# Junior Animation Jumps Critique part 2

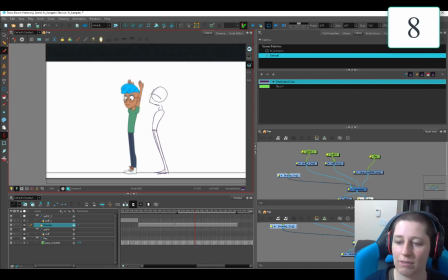16:39 And then when gymnasts are getting ready, maybe they... And then what do they do with their hands? I'd have to look it up, but I believe they do this with their hands. Draw hands! Draw hands every day.
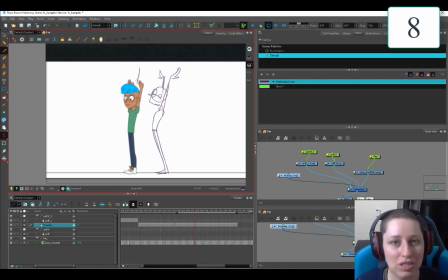16:55 Hands every day for 100 days, and you will still hate them, but it won't be as frustrating, I promise.
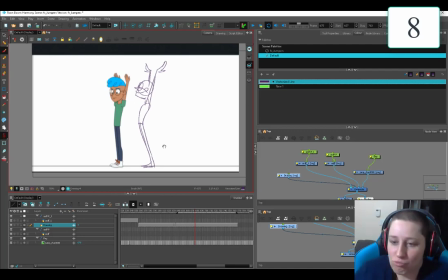17:02 So here we've got a nice regal, sort of a ready pose. I like that he's got a very serious, what is it? Like the pose, like I can feel the intention in your posing.
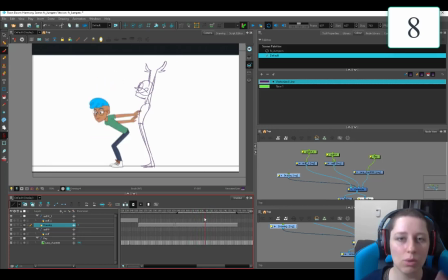17:20 It's very, like he's trying to do a proper form here. I like that you're telling that story there. You don't want to slam your arms into that wall. Like this hand coming up is good, but give yourself even that many degrees of arm movement.
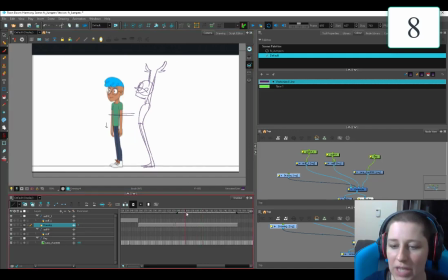17:38 Keep that chest coming down. So unless you're going to, like, if you're going to hold it. If you're going to slow out all the pieces. Don't just pick some pieces. That looks weird. It, like, you just have this weird hingy hand.
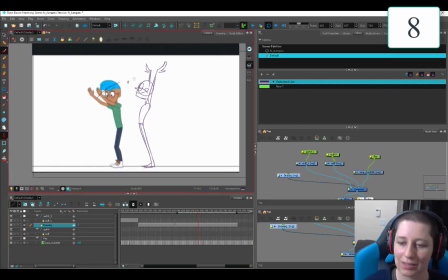17:53 I like this arc. This arc makes, it pleases me. I think this is a really nice, thoughtful arc. I like this too. This is cool. I don't actually know where, that's pretty cool.
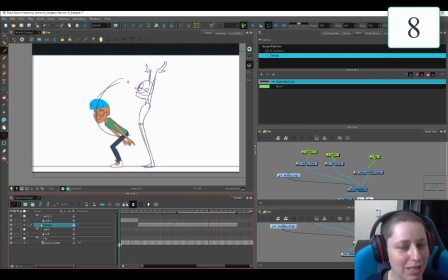18:06 It kind of like does a twist. I don't know where the weight goes in a backflip, so I don't know if you know this about me, but I'm not athletic. Backflips are not a thing I can do. Not a thing I could ever have done.
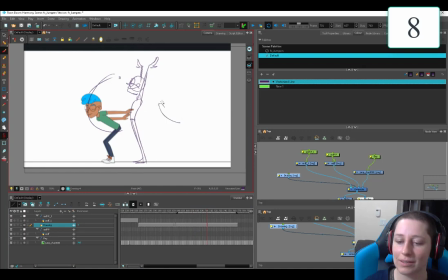18:22 Whoop. Again, you can... Let's bring that really far down.
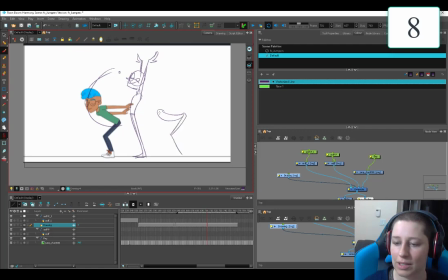18:27 If you just get a little bit of... Okay, so his chest is out here, but his butt is back. So I'm thinking of... And his arms are back, so that's going to bring your center of gravity back. I think your hands are telling the right story here.
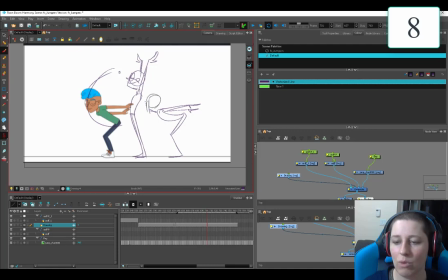18:44 And I'd want to do some research into how these poses actually look, like what the proper form is for this stuff. It'd be a fun research project. It'd be fun to do some gestures of some real things.
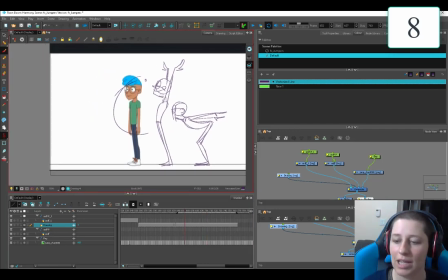19:02 And like if you're going for a three-quarter front, then you still want to do similar poses,
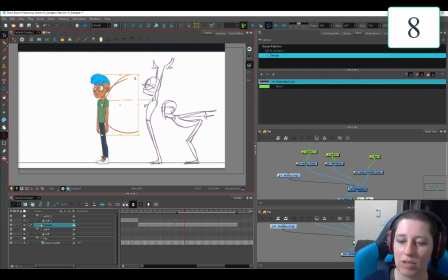19:08 because I've gone straight into the side view now, which might be cheating on your assignment. I'm not really sure what the parameters were, but you'd still want to basically just rotate the thing and keep the idea.
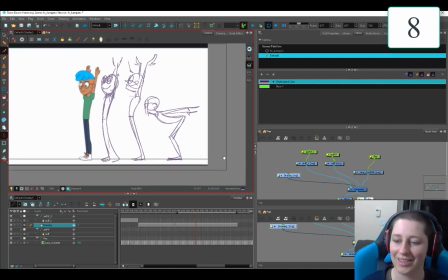19:22 This one looks a lot cuter. Which is weird. Usually side views don't work out.
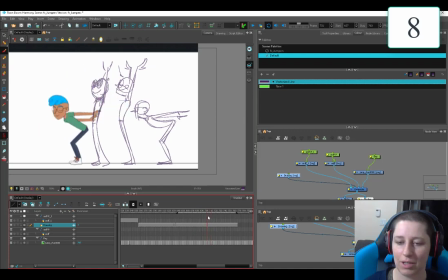19:28 He's throwing all his momentum up. I think your arms, like I said, I don't know how to do a backflip, so I don't have the muscle memory to get in there.
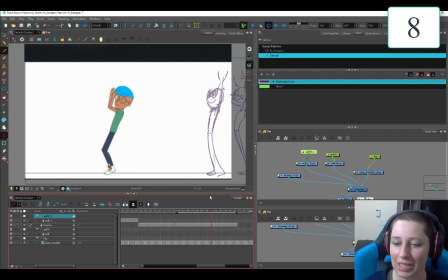19:38 But I feel like your arms... Ooh, your arms in front of your nose, or behind your nose, that's not ideal. I think maybe take this frame out, because you want to go from here, like you want to, like his feet aren't off the ground.
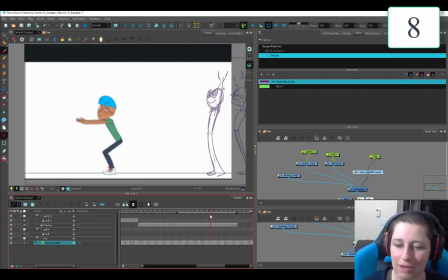19:58 I don't know. There's a lot of frames where his feet are on the ground, but he's moving up.
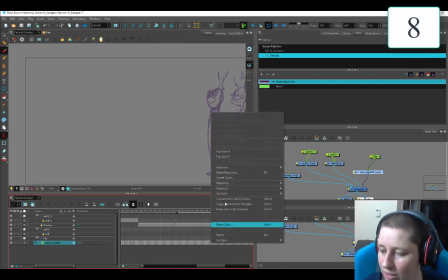20:04 So I don't know, like maybe in real life that's what it looks like. I don't know how much reference you used.
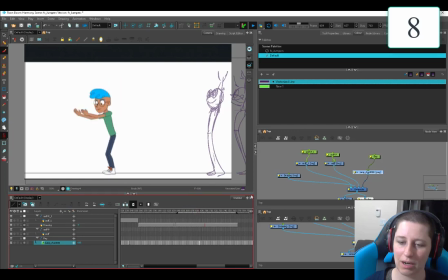20:12 Here we go. Yeah, I think taking out two frames there gives it a little bit more punch. And if you are working from reference, remember that the frame rate could be different. We have very few frames compared to live action in animation.
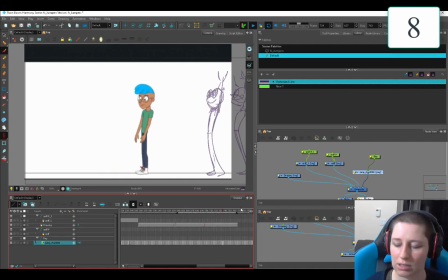20:30 We only have 24. They can have 30 or 60 or however many. So yeah, taking out two frames in that early part of the jump, I feel like gives it a little bit of punch. I think this is like you're posing in here. It's moving so fast that I think like you can get away with all that stuff.